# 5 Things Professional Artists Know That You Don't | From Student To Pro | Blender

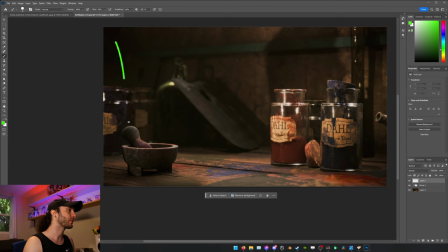15:11 In this case, some of the major leading lines I've thought of are I'm pointing the user out from here this is important to me because I don't want someone to focus on that corner I have this little spout which feels like it's pointing into the image you have the cork of this apothecary
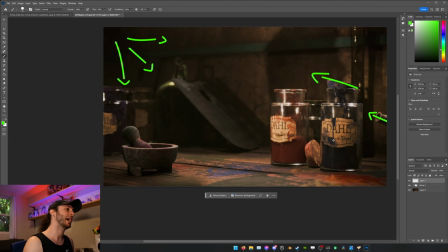15:29 bottle that is pointed out this way you have the label that sort of points sort of like this you have this label which points sort of like this you have this energy that points back down something like this you have this energy that points this way for me you have the light coming
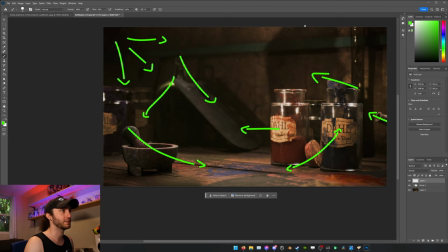15:48 off of this which sort of bounces between these two objects because the source of the light is up in the top right of this image so it points you here and then your eyes like to look at where something is coming from sometimes which is really subtle but it could be interesting so
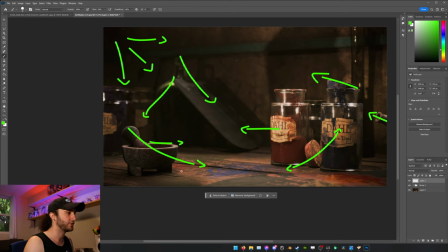16:03 then you have a bit of energy going this way you have this point on the floor which is a nice resting basin of neutral energy that can go either way and then it goes back up to here and then this sort of takes this beam flows this way and goes back into here
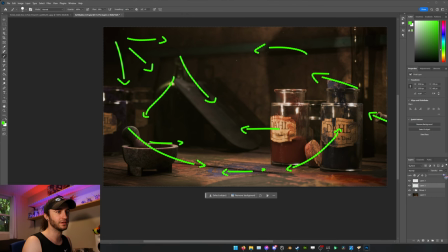16:20 so what you get when you kind of sum up a bunch of those energy sources is a flow that looks like this and that is exactly what I wanted the result is that you sort
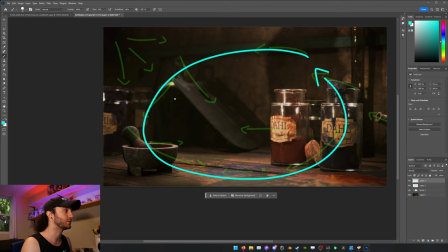16:37 of float around in a counterclockwise direction or clockwise I guess if you were to go the other way as well. I feel like the energy mostly flows this way. And so this image does an awesome job of keeping you invested in the space.
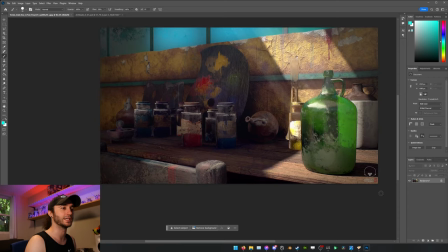16:52 Let's do the same thing here. The contrast of the image is basically the same throughout this entire area. Nothing's really specifically brighter. Nothing's darker. There's not any difference in noise.
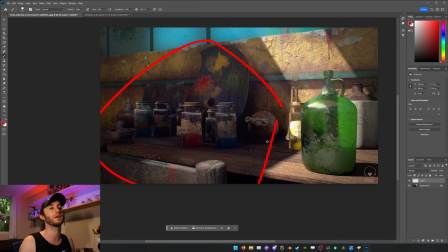17:09 There's nowhere to really rest your eyes. We don't have a lot of blank space and there's no focus. Coming up here we have this one area of brightness which ends up being the entire focus of the
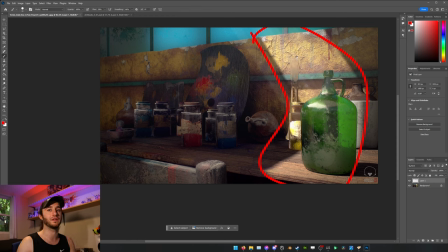17:23 image because it's the only thing that has any kind of contrast or separation from everything else happening in the scene. Now this is a problem because it plays into a lot of the prior concepts we talked about, like motivation and intent. Is there a clear motivation for someone to look at this image?
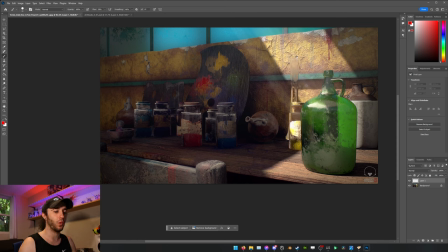17:40 Is there a clear motivation that I, as an artist, wanted to sell to someone if they should experience this image? And looking at it now, I couldn't tell you because the focus is this green jug,
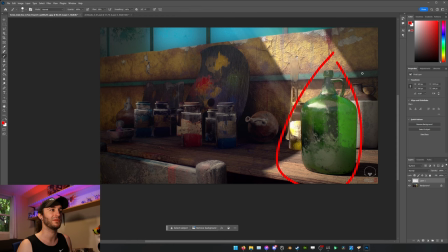17:55 which tells me nothing other than maybe it was filled with moonshine and the artist was an alcoholic. I don't know. There's really nothing this sells me on. Was the artist possibly making these dyes?
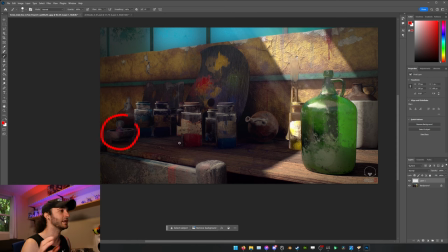18:08 I don't know because the mortar and pestle is so hidden and pushed away into the background that it doesn't really make a lot of sense. Is the artist actively painting in this workshop? I don't know again, because their palette is pushed up against the wall with the other palettes in a way that makes it look like in storage.
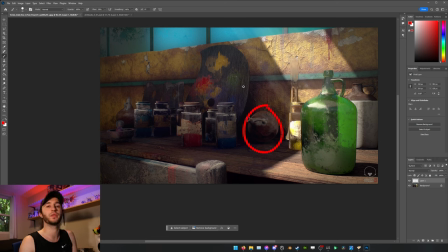18:28 What are these doing here? Were they for still lifes? It's not clear. So we can go through and basically rip apart why motivation and intent were not obvious within this picture. Narrative in history. I can gather some history of the place through the texture work in that it's old, it's dilapidated, but that's it.
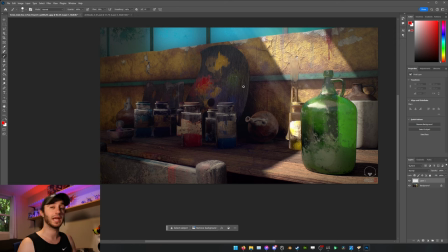18:47 I don't know what's currently happening here in terms of narrative. I don't know what just happened here in terms of narrative, and I have no idea what's going to happen here in terms of narrative. All of those things are completely missing from this image. Direction and tone. Again, another thing that doesn't make a whole lot of sense.
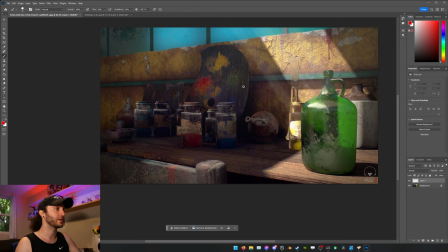19:05 What is the direction or tone of this image? It looks like it's possibly midday. We have some light coming in through an unidentified light source, maybe a skylight, but it doesn't give me an idea of what the mood is here. Is it sad? No, not really.